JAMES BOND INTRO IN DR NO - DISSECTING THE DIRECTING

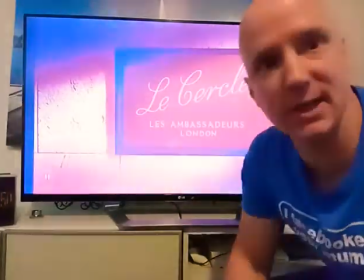0s
Hi guys, welcome back to the James Bond Show. I'm your host Krazy Kajeevie, the bad boy of James Bond.
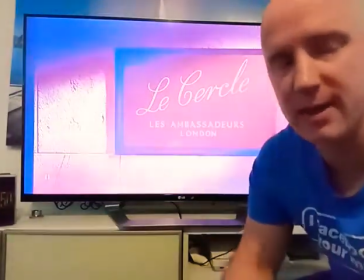6s
Guys, for you I've got another episode of Dissecting the Directing,
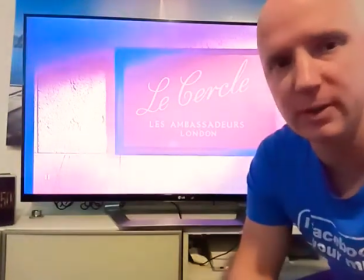9s
and I've decided to do the classic James Bond introduction with Sean Connery from Dr. No, where he meets for the first time the character of Sylvia Trench,
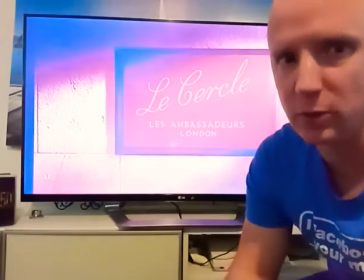21s
played by Eunice Gayson. So, let's get into this.
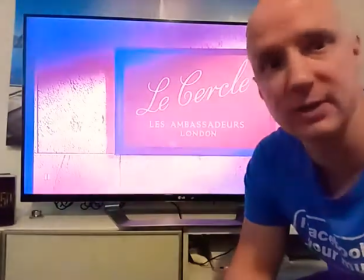24s
Alright, 1962, cinematographer Ted Moore and directed by Terence Young.
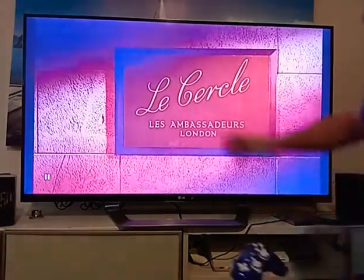30s
Let's get into this. Okay, so we start off on a shot here of the Les Ambassadeurs, London.
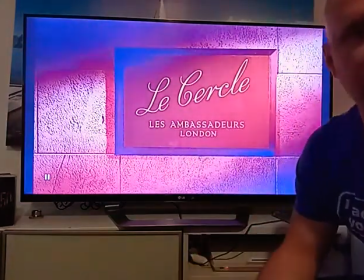38s
So basically, it's French, it's classy. That's setting the tone and the style of what this is, and that it's a casino.
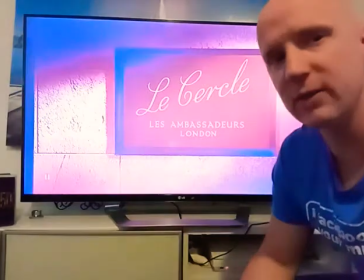46s
And we know that we're looking for someone. And who could that be?
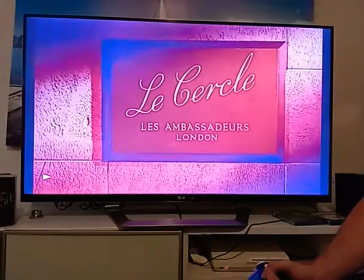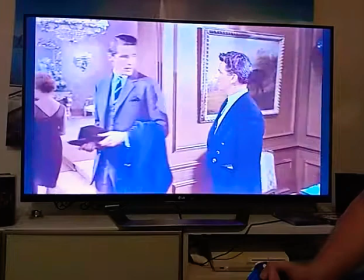57s Excuse me, sir, are you a member? No, I'm looking for James Bond. What name should I say?
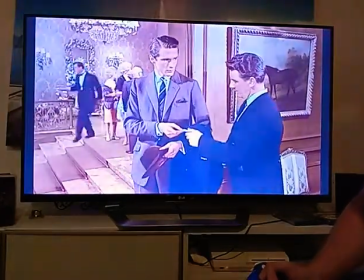62s Just give him my card, will you? Would you like to leave your code in with us?
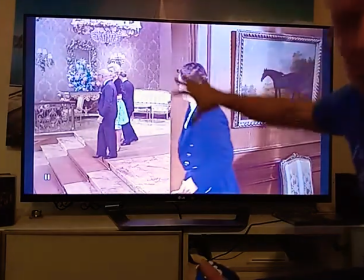67s
So straight away, guys, there's no big time spent on the introduction of these characters or this man and who he is. Obviously, he's reasonably important. He's got a card. And I'm having technical difficulties.
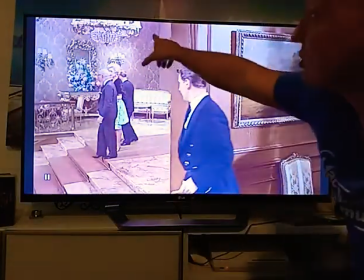81s
Okay, we are back. But straight away you can see the opulence.
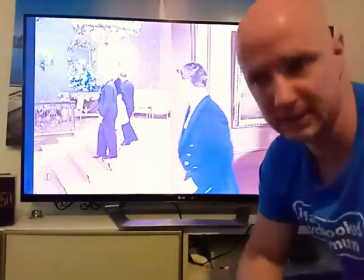85s
Now, director Terence Young wanted opulence, and he conveyed this a lot with Ken Adams.
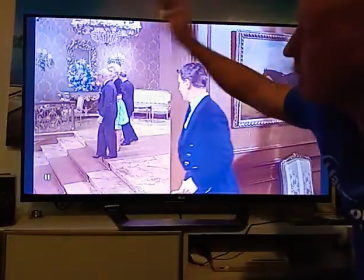92s
So what Ken Adams decided to do was really put a fair bit of the very limited
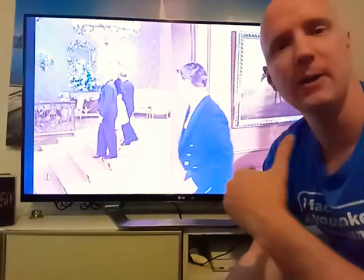98s
$15,000 production money into this set specifically, because it doesn't just represent the film so much.
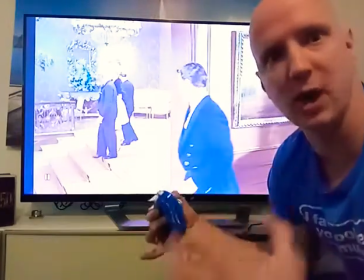106s
It represents the character of James Bond and who James Bond is to be hanging out in this.
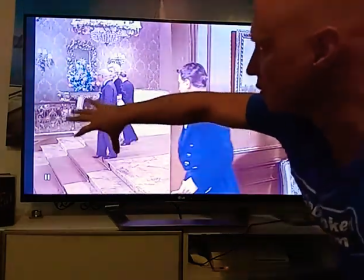112s
So the director has to get you to understand who Bond is through the style of place he frequents.
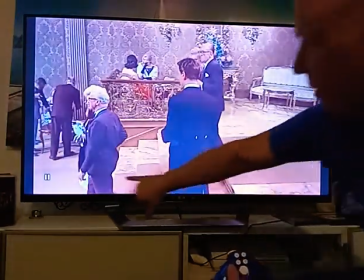124s
So it's a lovely shot here. Now, I believe this is a stage section on the side here.
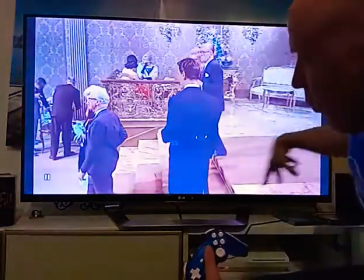130s
Will be flat. This will be set up along here for camera, for tracking, for dolly tracking along this section here.
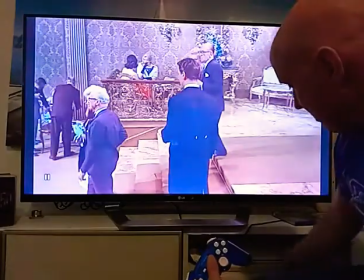139s
Sorry about the technical issues, guys.
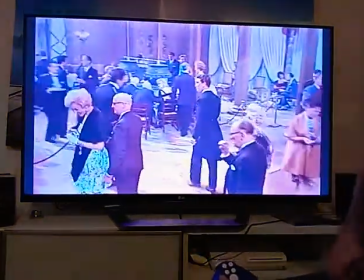142s
And you can see here, now we're going into, basically, so this is a big establishing shot here,
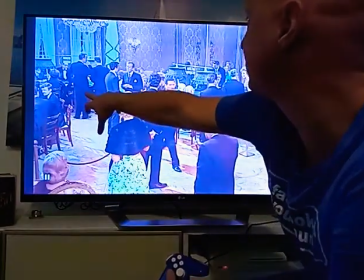149s
and James Bond's obviously over at this table, and this is establishing the opulence.
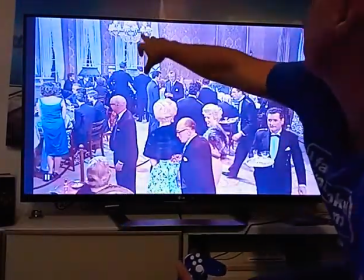156s
We see the big French style windows, the chandeliers, the wallpaper, etc.
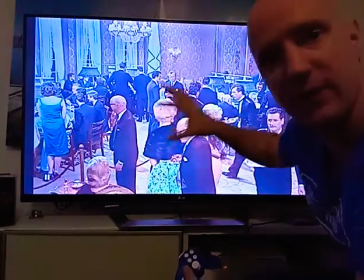164s
Now, what you notice is there's very limited colour in here.
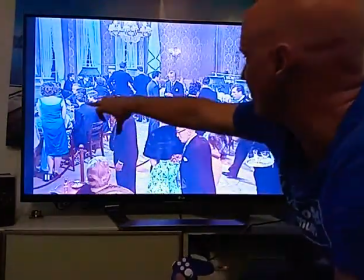168s
You've got a woman here in a green dress, and you've got pretty much everyone in blacks and whites.
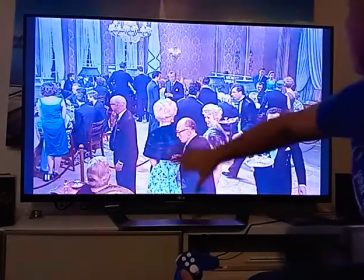174s
The women's colours are reasonably, not overly colourful.
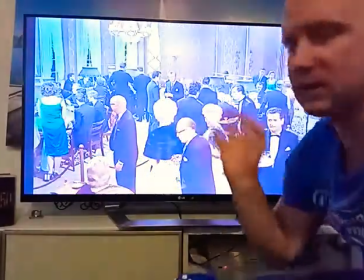178s
We've got a blue dress here, and there's a reason I'm getting to all that and talking specifically about the colour of the costuming.
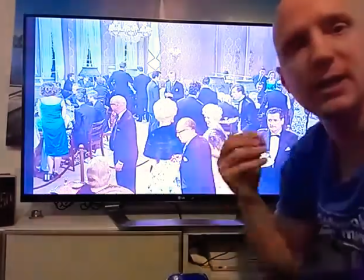185s
And of course, everything's about class. Again, it's about class and opulence, setting the scene that James Bond is this British gentleman spy.
Suivi.
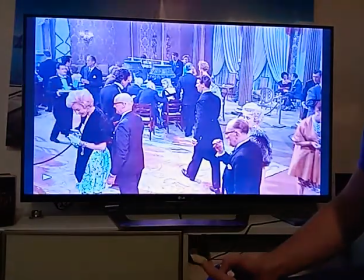203s
Now this is beautifully done here. Just as the croupier stick comes up,
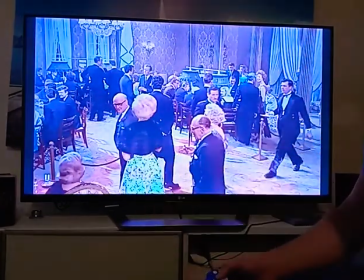210s
we're on a low angle on it, and we rise quickly up to Sylvia Trench.
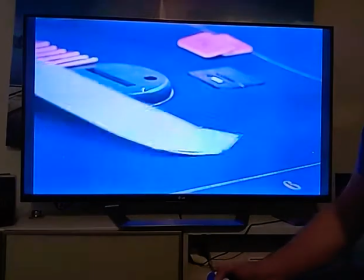217s
I'm going to pause on it. So Suivi, we're in the middle of a card game.
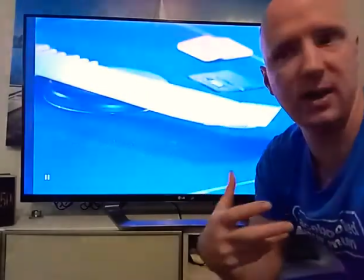226s
Card games can often be slow and boring a little bit.
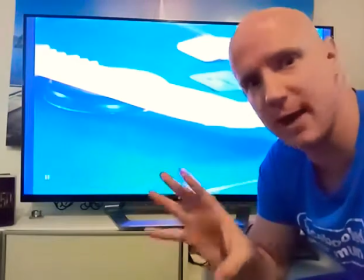230s
I know for a fact that Peter Hunt wanted to edit this really fast and keep this moving,
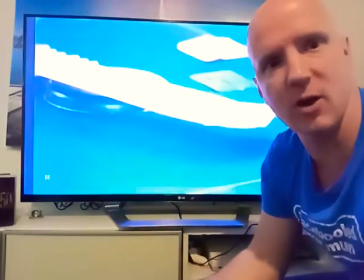235s
and director Terence Young also wanted this moving at a very nice speed to get into the film pretty quickly and to the characters.
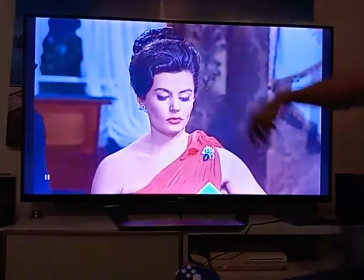244s
So it's a pan up there, nice pan up to Sylvia Trench, and she's in some would call this a close-up. I don't. When you're showing so much here of the shoulders, etc., to me that is a medium shot.
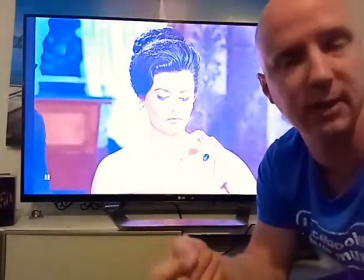259s
Now, as I've explained in previous Dissecting the Directing, Terence Young hated close-ups.
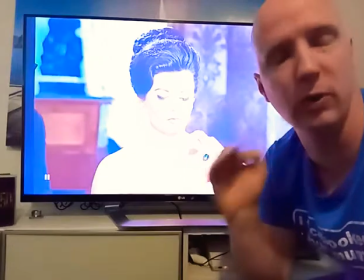265s
So when he used them, which was very rare, he used them because he really wanted to push home a point and make it very specific about the characters.
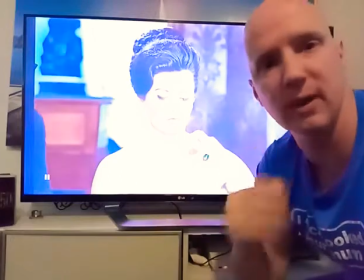274s
And I do love that in his direction.
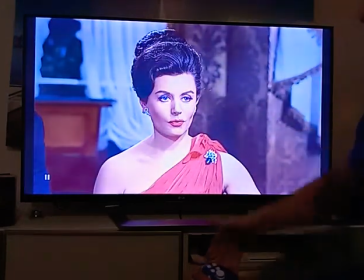279s
Now, obviously, she's looking at someone here, but what I want to point out to you is something really interesting.
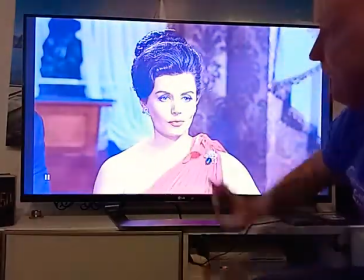287s
Notice what happens with her. I'm not going to give too much away, but I've got two questions for you.
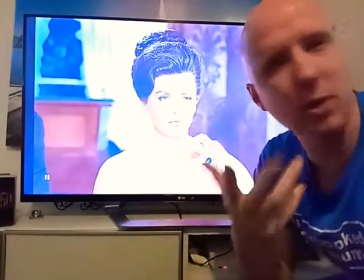294s
I don't want to just dictate to you, the audience. I want you guys to think like filmmakers or like an audience.
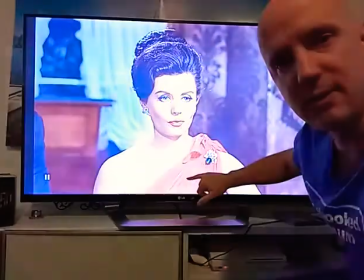301s
What color is she in? Why is she in it?
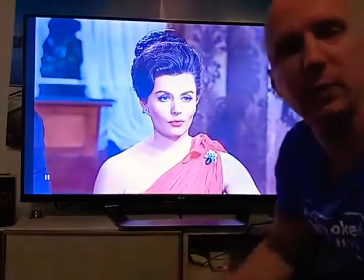306s
And all this scene, whose perspective are we supposed to be seeing it from? I want you to have a look at it and work that out as we go through the scene.
Gatto.
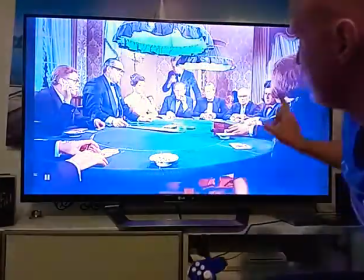320s
So, wide angle shot, I am going to let it play out, guys, but wide angle shot, whose perspective are we seeing this from?
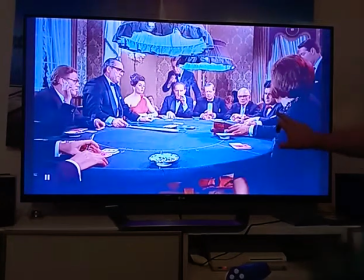327s
And look at this is a female here. So, female here, black, gentleman in black or black and white, so it's all black.
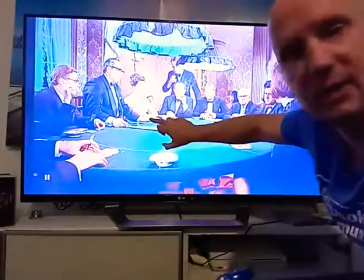336s
She's the only person in colour in red.
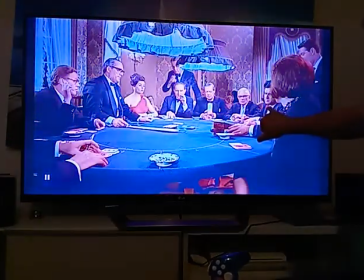341s
You see red used here and you see red used on his bow tie. He's already, what is he though?
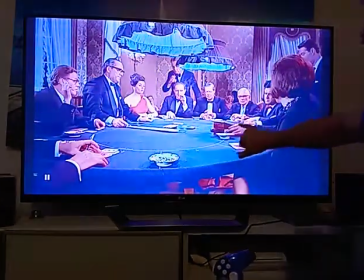347s
These guys have got cards. They're in the game. He's out of the game. He's wearing a red tie.
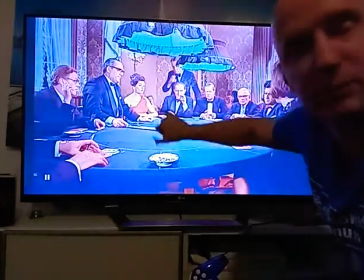353s
I want you to factor that in. What's happening with Sylvia Trench? And why is she wearing the red dress?
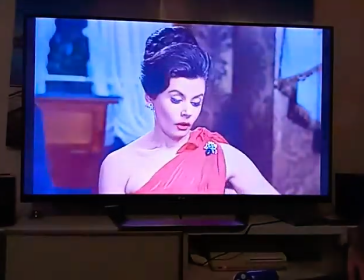363s Set alla banca. Just on alla banca.
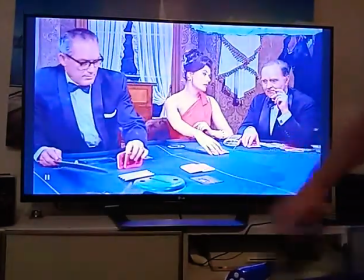368s Sweet.
So she's just lost a hand there.
Banco suivi.
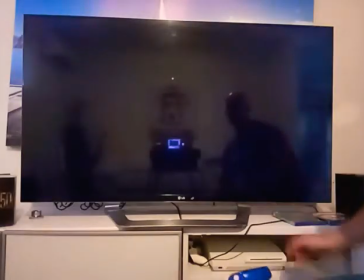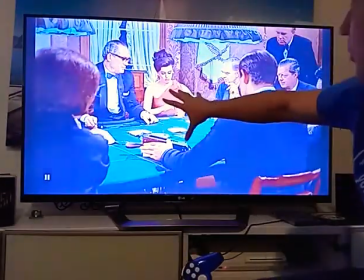380s
Now we pull out, as she's in trouble, we pull out, and this is our first real look.
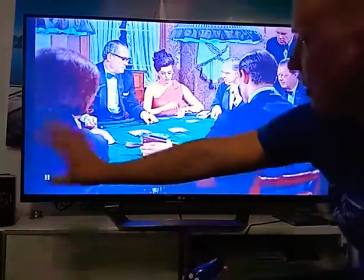385s
We did see James Bond's hands over here from a wide angle shot, from medium wide angle shot, we saw his hands.
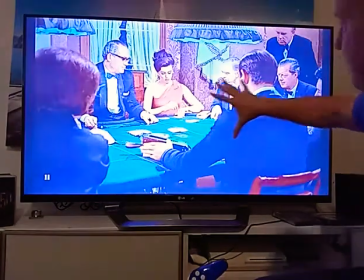392s
Now, director Terence Young is pulling back as she's in trouble.
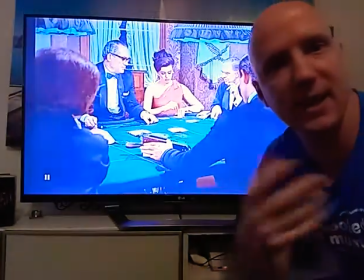397s
So why is she wearing the red dress? Red dress is sign of mayday, emergency, alarm bells.
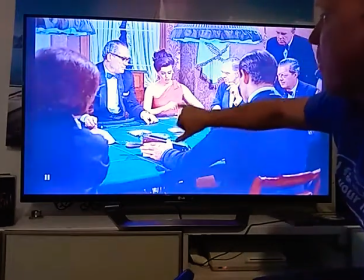403s
She's losing money. They're all in black and white. She's the only one here in colour and she's in red.
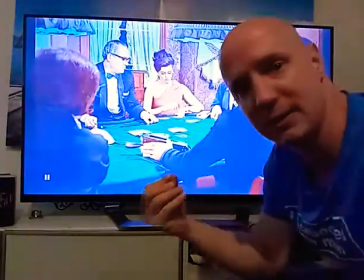409s
So for me, this is about her being in danger, losing money, losing the game.
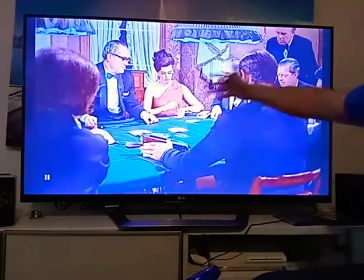414s
And Bond over here, this is the epitome of cool.
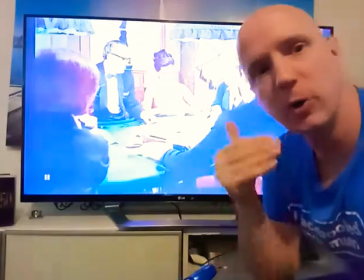418s
Now my second question to you guys was, whose perspective are we seeing this from?
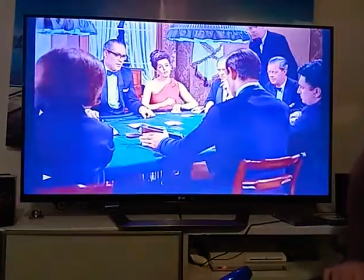424s
Have you worked it out yet?
Gatto. Vitt alla banca.
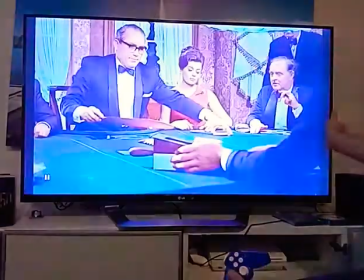433s Sweetie. Sei suivi.
So she's in trouble again. She's lost again, guys.
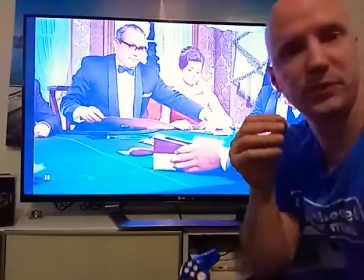439s
Sorry about technical difficulties. She's lost another hand. So director Terence Young wants us to see this from guess whose angle.
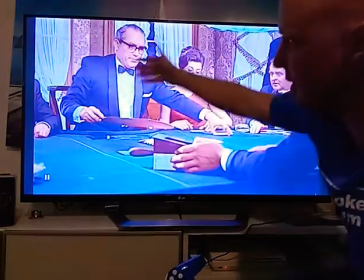447s
It's not James Bond. It's not hers. It's not any of the players. He wants us to see it.
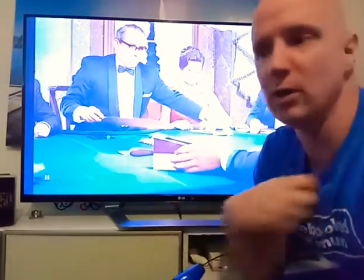453s
We're seeing it from our angle, like we're there playing cards.
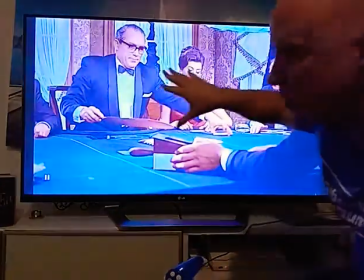459s
So we're seeing the wide angle shots pulling back. So it's about us kind of moving around the table like the audience is there seeing this and feeling this,
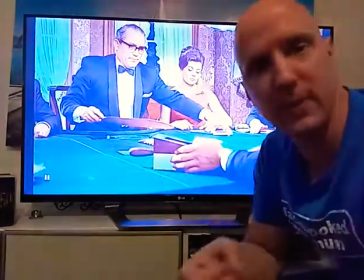468s
but we're not actually seeing it at this stage from the perspective of the characters.
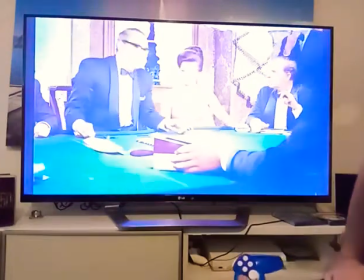474s The house will have a difference. Bien, madame. Oui, monsieur. Changez, s'il vous plaît.
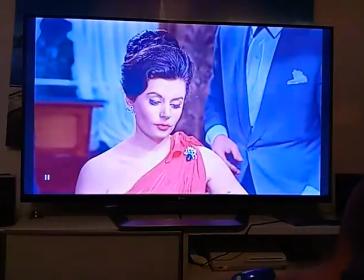482s
Now, this is beautiful. That was actually based on a film that directed Terence Young.
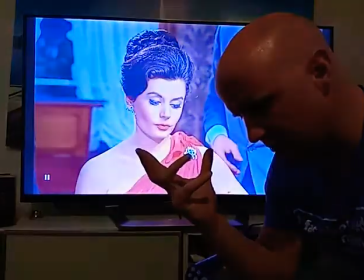488s
I think the name of the film was Gareth or something. I'll have to look that up.